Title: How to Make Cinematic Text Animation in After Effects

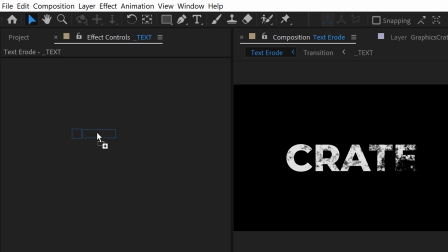[4:19]
We're gonna apply a CC glass effect to the text itself using the top, that's the duplicate we just made, transition as the bump map.
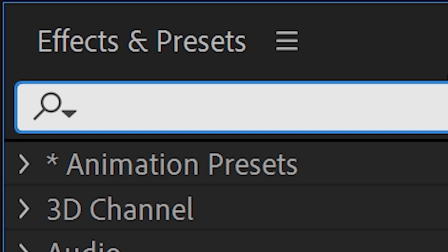[4:28]
This is gonna give us a nice texture where the text starts to flake away. We can also put a tint on the top transition itself to make the black point a little
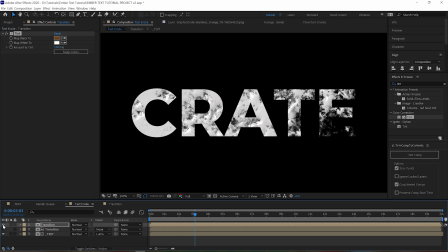[4:36]
bit more of a dark brown, and we can put that on a color burn transfer mode, and that's going to add some charring to the edges. We can also move the color burn layer back a little bit so that the burns and the highlights start showing up slightly before the text actually starts to fade away.
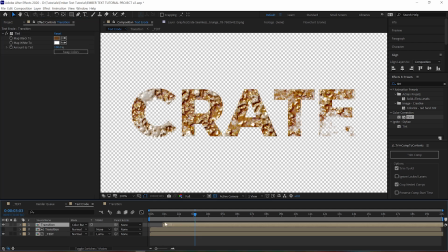[4:52]
And since the CC glass layer is tied to this top layer, moving it is going to affect that as well.
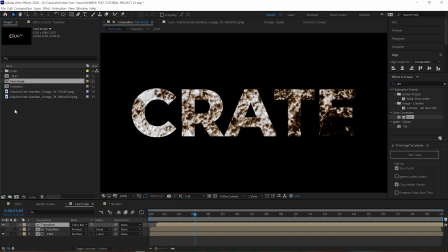[4:58]
Go ahead and grab that text erode comp, drag it into a new comp and duplicate it.
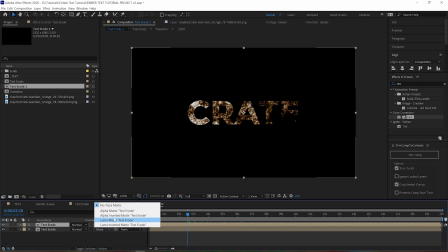[5:02]
Set the bottom layer to use the top layer as an alpha inverted mat. Alpha inverted mat.
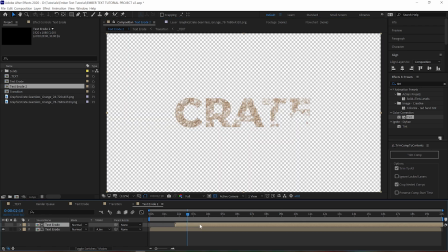[5:08]
Drag it forward a little bit. Make an adjustment layer and apply a levels effect.
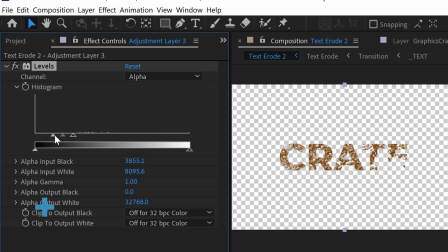[5:12]
Set the channels to alpha and just crush the alpha in. You don't really want to see any see-through pixels here.
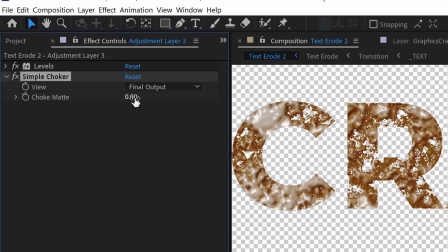[5:18]
Also, we can add a simple choker to get rid of all those teeny tiny bits because we don't need those emitting any particles.
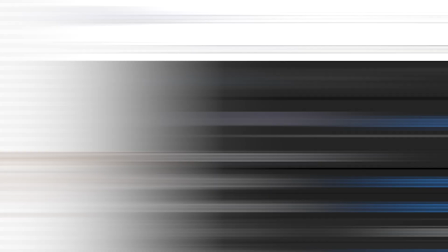[5:24]
This is going to be our emitter, so let's name the comp accordingly. That's right, stay organized.
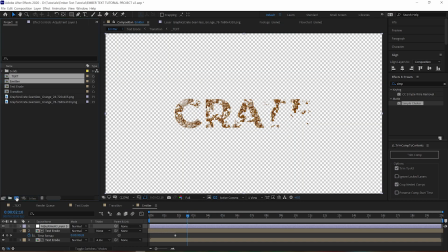[5:28]
Now let's grab our text erode comp and our emitter comp and drag them into a new comp.
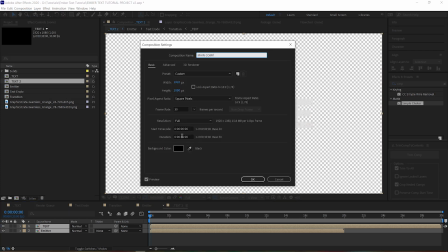[5:35]
This is gonna be our main comp. We finally made it. Turn the emitter, are you happy now, Dad?
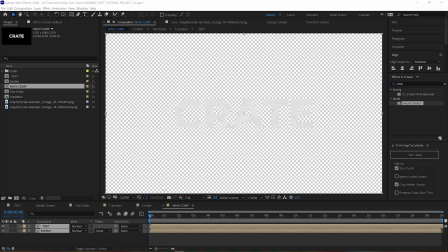[5:42]
Turn the emitter into a 3D layer so Particular can understand it.
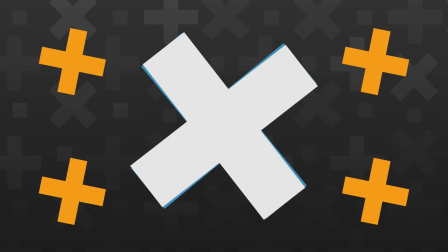[5:47]
We should probably go ahead and jump over to Footage Crate and download our particles as well.
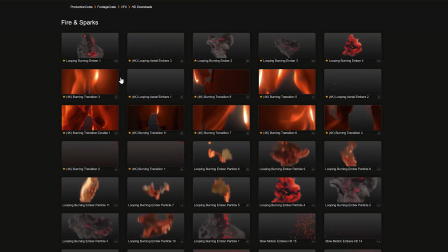[5:52]
We've got a bunch of these looping ember particles. These loop perfectly and they are in a 240 by 240 resolution,
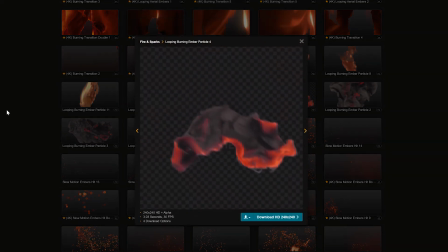[5:58]
so they're not gonna slow you down if you wanna use them as sprites in Particular, and that's exactly what we want.
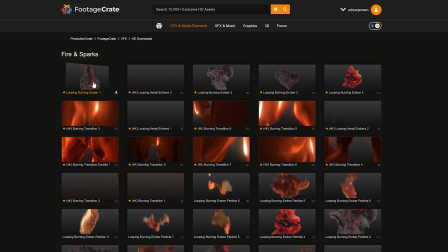[6:04]
For some reason, if you do need them in HD, we have those available for you as well.
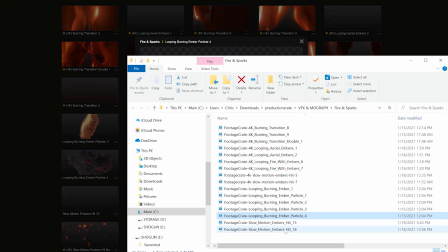[6:08]
There's a bunch of variations, but we're just gonna grab our four favorites and we're gonna bring those into the comp as well, and we're gonna poke all their eyes out.
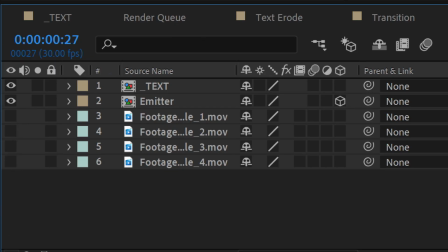[6:16]
Poke, poke, poke, poke. We'll probably want a background too, so let's find one on Graphics Crate.
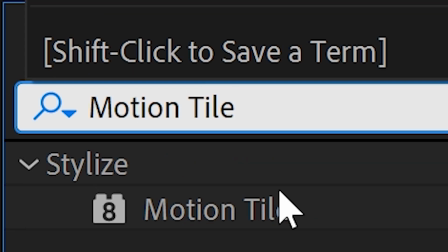[6:21]
This rocky texture out here should work great. We'll just use a motion tile to shrink it down and tile it, add a CC vignette to darken the edges,
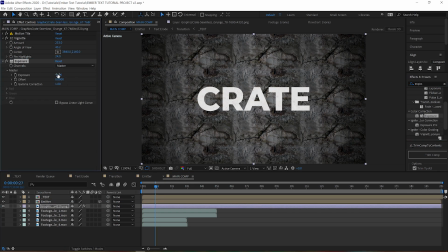[6:29]
and an exposure to darken the whole thing down so it doesn't distract from our main effect. Let's add a new solid.
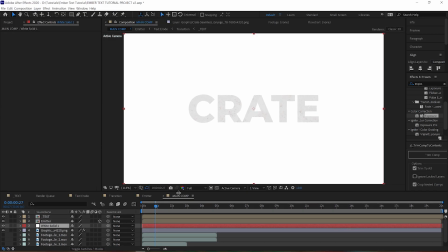[6:35]
Welcome to the world, new solid. We're gonna drop it under our text erode layer and apply Particular to it.
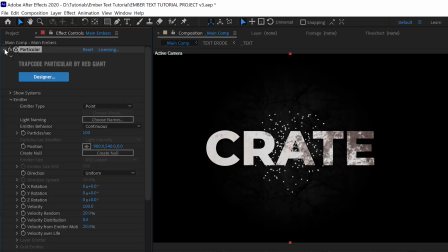[6:42]
This is gonna be our main layer of embers. The emitter type should be set to layer, and under the layer emitter menu, we're gonna select our emitter comp. We don't want our emitter size Z to be super thick because then it won't really appear to be in the same shape as our text,
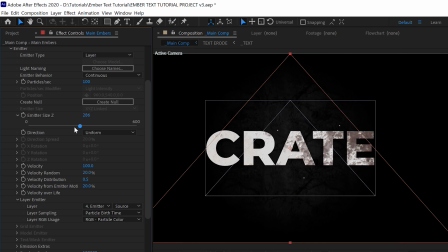[6:59]
but we actually do need a small amount of thickness so that our shading will work. I know we haven't gotten to shading yet, but we will, it's at the end. Let's go with maybe about 10. We're also gonna go with about 4,000 particles per second here, and that sounds like a lot, but when using layer emitters, you tend to need more.
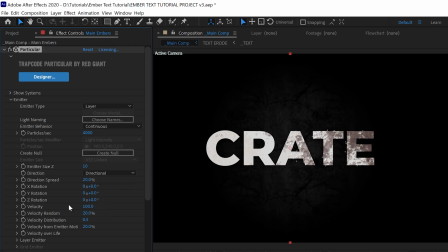[7:15]
The direction should be directional and we'll change the Y direction to 90. This means that the particles are gonna fly to the right. We're gonna put our velocity up to 1000, but then we're gonna open up this velocity over life tab here, and then we wanna make our curve to look something like this.
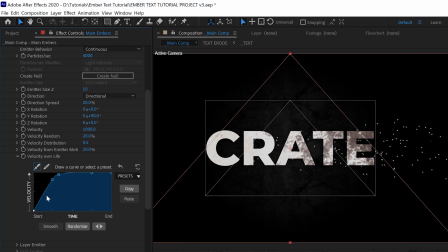[7:31]
This means that after the particles are born, they'll pretty much sit still for a little bit before shooting off into space. Whoa. You don't really want this curve to be very smooth or gradual. A somewhat sharp movement makes more sense in this situation.
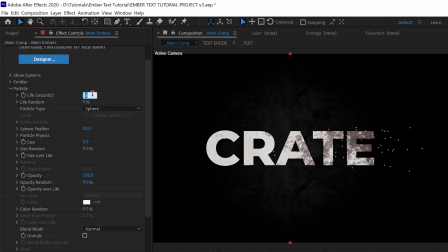[7:44]
Moving on to the particles themselves, we're actually putting our life pretty high at 20 with some randomness of 50%. The particle type should be a sprite, and opening up the sprite controls, we can select one of our ember particle layers.
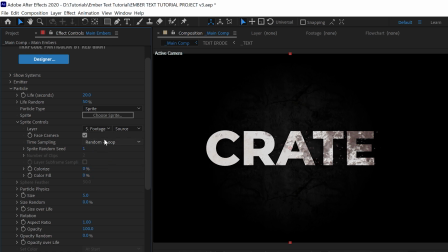[8:00]
Just pick one of them for now, we'll be adding in the others later. The time sampling is fine at random loop, and you can change the size to taste. Ours is at 10 with a randomness of 50, and under the size over life, we're gonna draw a curve that allows them to grow on real quick and then fade out slowly.
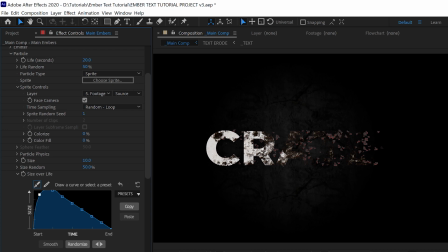[8:18]
Having the particles shrink over their life actually does make sense because they're on fire, so they should be burning away.
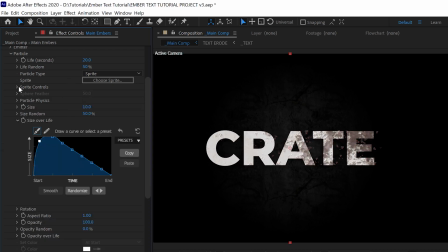[8:25]
Huh.
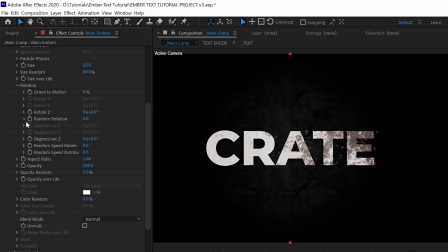[8:25]
Opening up rotation, we want the random rotation up all the way. Whoa. We could turn on some orient to motion to possibly get more of a realistic look. This will make the particles tumble along a little depending on the direction of their motion. Yeah, orient to motion is a percentage now. It's not just on or off. I like that. That's cool, yeah.
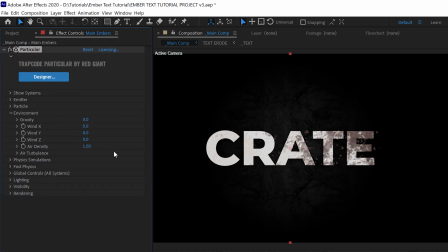[8:44]
Yeah. Under environment, we want some negative gravity to make the particles float up. Negative 30 worked for us. Adding some wind in the X direction will help the particles move to the right.
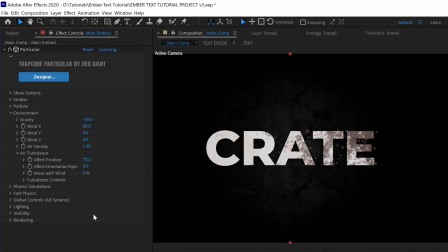[8:56]
We added in some air turbulence as well, turning the effect position up to 50 and turning up the move with wind value as well. Under physics simulations, we enabled meander, and this just lets the particle kind of wander around a bit. Unrelated to the physics, it just adds a bit of randomness. This is actually based off of Adrian's movement throughout the office over a couple months.
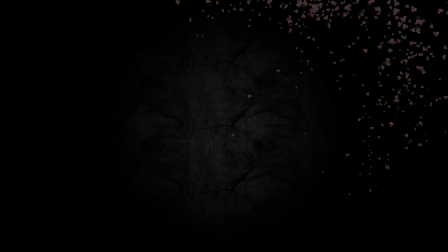[9:20]
It's true, I kind of have been. Meandering.
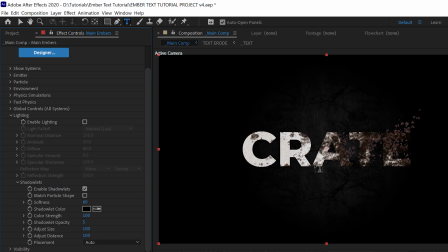[9:23]
Under lighting, we'll want to open up the shadow lits tab and enable the shadow lits, and then play with those values until we start seeing the kind of depth that we want.
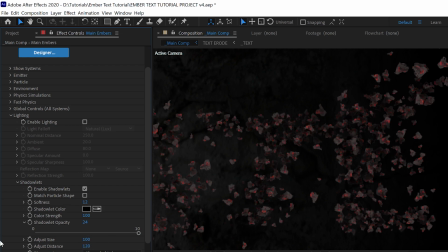[9:32]
Once we're pretty sure our particle settings are perfect, we can add in our other textures.
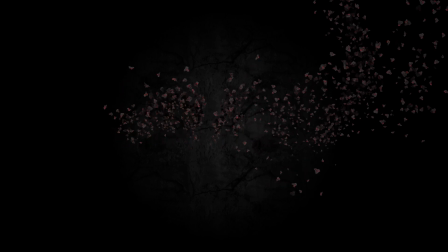[9:37]
This step is kind of of a pain in the butt, to be honest, but here we go.
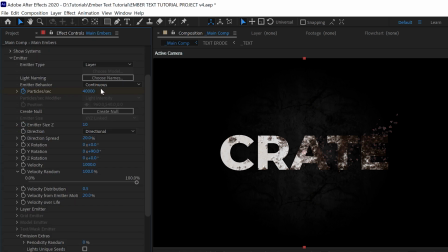[9:41]
We go all the way back to the emitter, and under particles per second, we divide it by the number of textures we want to use. We downloaded 4, so 4,000 divided by 4 is 1,000. That's easy math. Then at the very top of the plugin, there's a big fat blue button labeled Designer.
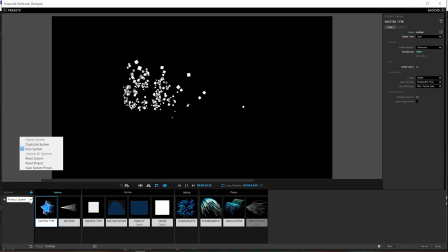[9:58]
Click that to open up the Designer window, and down here in the bottom left corner, we can duplicate the system until we have 4 identical systems.
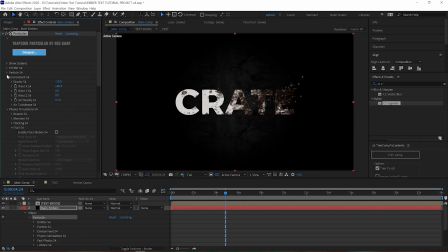[10:05]
Click Apply to close the window. All right, now under Show Systems, you can see you have 4 different systems. We just need to go through each of them and change the random seed as well as the particle texture. The thing that makes this a pain to do is that there are so many options in this plugin now that it takes forever to find the ones that you need.
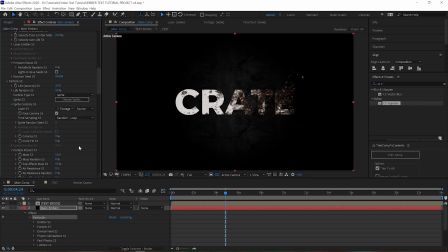[10:23]
Kind of a double-edged sword. What's up? Kind of a double-edged sword, huh? It really is. These the features are awesome, but if you're used to the old version, everything is differently placed than it was before. But eventually, we're able to finish our particle effect, and it does look much better now. Nice.
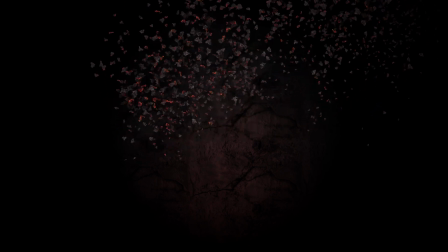[10:38]
You know, the key to achieving depth in After Effects is to use your layers.
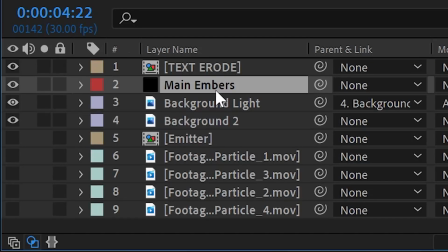[10:43]
So let's layer up our particles. Duplicate the main embers layer and move it up above the text layer, and we can call this one Top Embers.
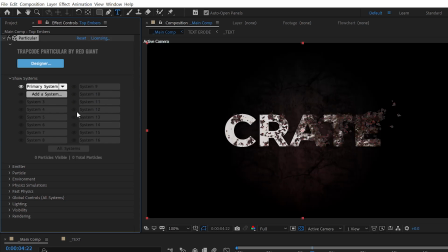[10:52]
On this one, we can delete the extra systems and use just the one. That's fine. Change the random seed and open up the particle settings. We want these particles to fly away faster, so an easy way to do that is to just decrease the life to 10.
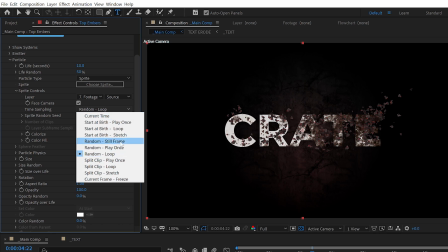[11:05]
We also want to change the time sampling to random still frame. Since these particles are not covered by our main text, we don't want to see them spinning around.
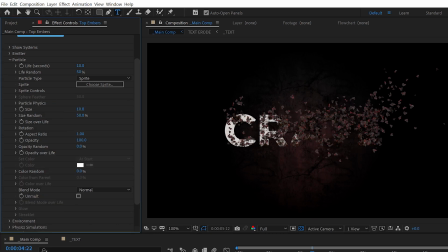[11:14]
We also don't want to see these growing on, so under size over life, select the second preset, and then under the opacity over life, open the curve editor and bring the first point down, so that way the particles fade in instead of growing on in a weird wrong way.
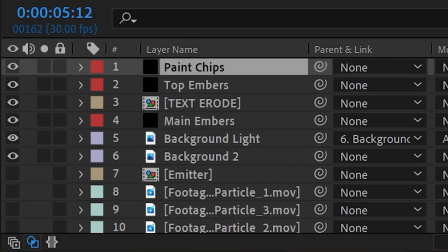[11:31]
We can also duplicate that layer and change the random seed,
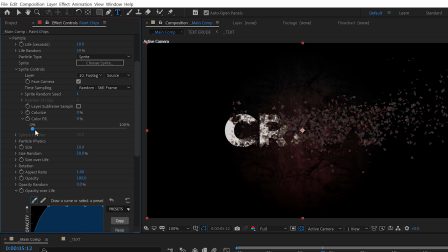[11:35]
maybe pick another one of our textures so that the sprite texture doesn't look the same, and turn the color fill up to about 95%. We can also turn off the velocity over life on these ones as well, and then turn the velocity itself down as well to compensate. This is gonna look like the paint of our text is chipping off, and this looks especially good if you're using multicolored text or a colorful logo.
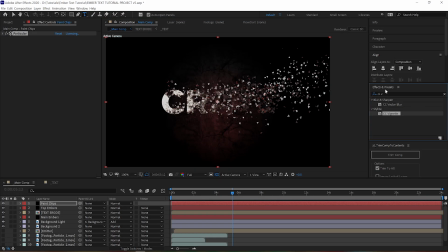[11:59]
We have the most colorful logo there is. Seriously. We also used a bevel alpha effect to make these look a little bit more 3D.
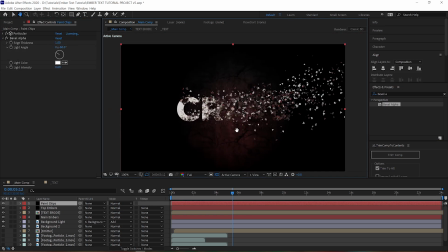[12:06]
A little bit more 3D. What's that from? The Iron Man nanotech tutorial.
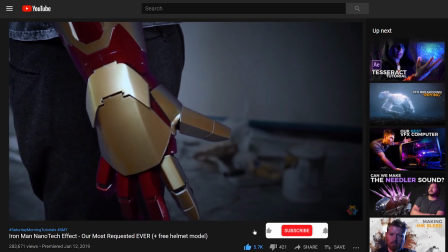[12:11]
Oh, man.
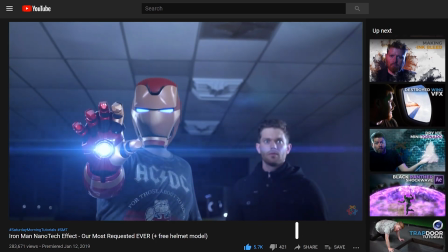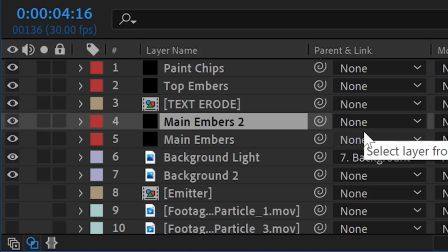[12:21]
To add some extra glow to the main embers, we duplicate the main particle layer and move it up above the text erode layer,
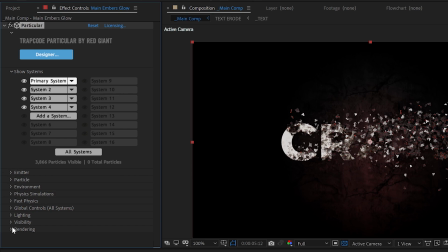[12:28]
and then go through each of the systems and disable the shadowlets.